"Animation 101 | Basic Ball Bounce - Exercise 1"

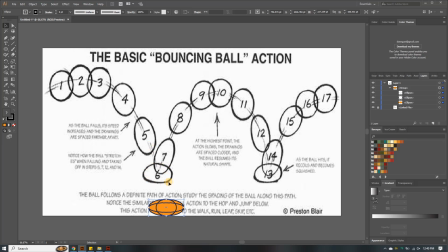(24:58)
When it hits the ground, it makes sense, because it will the force when it hits the ground, that force will force it to squash. But ideally it can only squash here. When it goes back up, it needs to retain its circular shape.
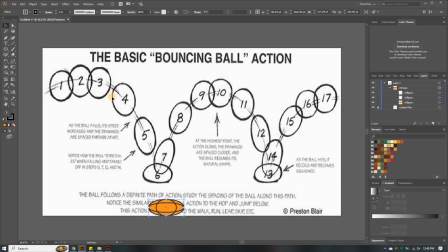(25:17)
But you see in this animation they did some squashing even here. As well, we can add these lines also. We can add these lines to what do you call this?
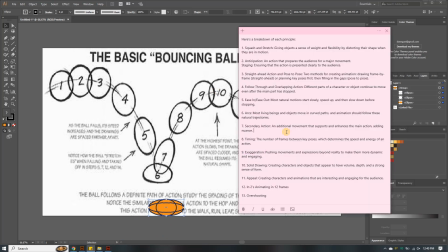(25:32)
There's a principle that they use here. I would say, okay, it also can make it appealing, or to emphasize the movement or motion. Okay, if we add these lines, these lines will emphasize the movement or motion.
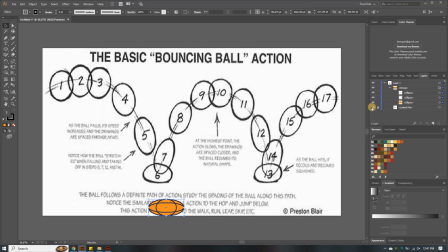(25:49)
So that one you can do if you like. I won't do it.
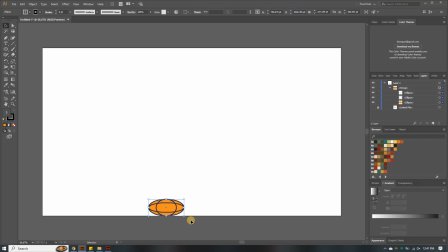(25:54)
Or you can even put splash. You can put some splashes here to emphasize the movement.
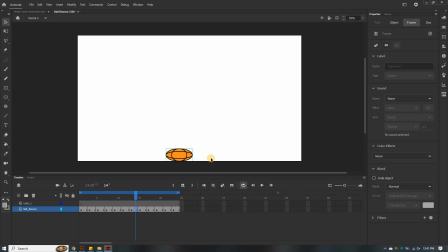(26:02)
For example, let's just pause it, and if I can just use this drawing, something of this sort. Sorry.
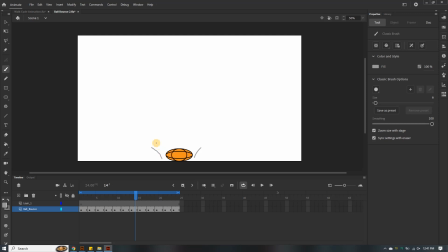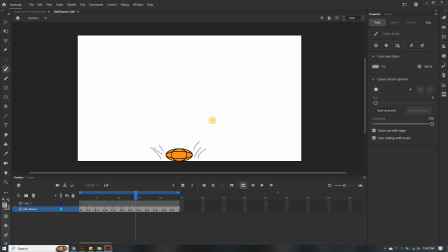(26:34)
That's why I was telling you it's very hard to draw on this software. That's why I use Illustrate. See? So now you have that splash like kind of a thing.
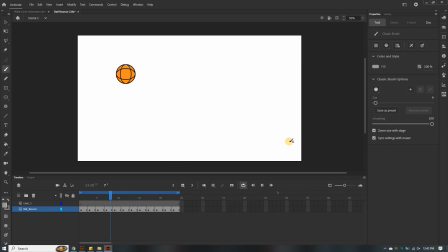(26:48)
You can do that as well if you want, or we can even do a water splash. A water splash basically is just like bubbles. You can do bubble splashing.
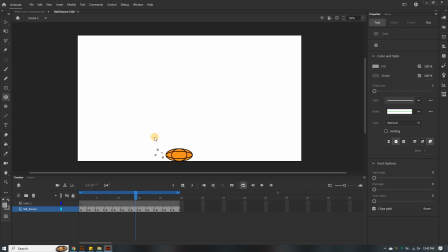Okay, we can do like bubbles splashing.
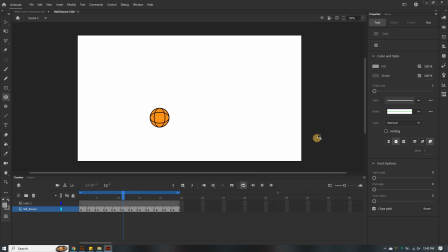(27:23)
As if it hit like water. Let's see how that looks. Splash, or some stones or some rocks, something of the sort. Splash, splash, splash, splash. Okay, so basically
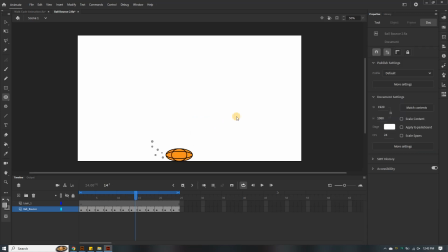(27:45)
that can also work, but since we are keeping it simple, let's just leave it at that. Yeah, so that's basically a ball bounce. So if we want to do horizontal bounce, let's just do this.
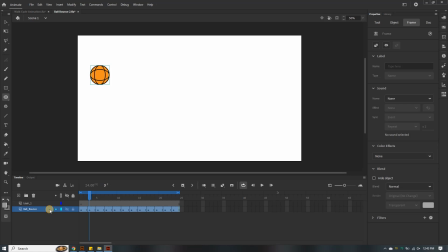(28:06)
Let's duplicate these layers, duplicate layers. Then this one we can call it ball bounce 2. So ball bounce 2, we can mute this.
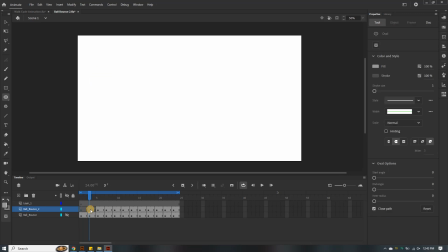(28:26)
Ball bounce 2, let me show you what we are going to do. We're not actually going to use these lines. We're not going to use these lines. Let's delete everything.
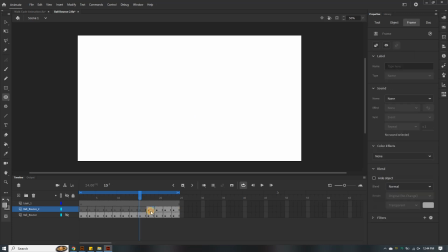Let us delete everything. I can easily select all, but let's just do it this way because I'm also still learning how to use this software.
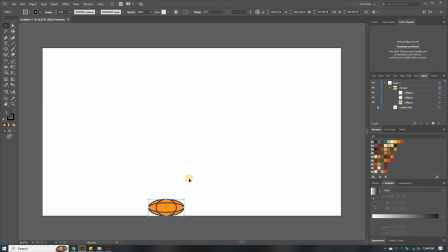(29:04)
So we can go back to our Illustrate.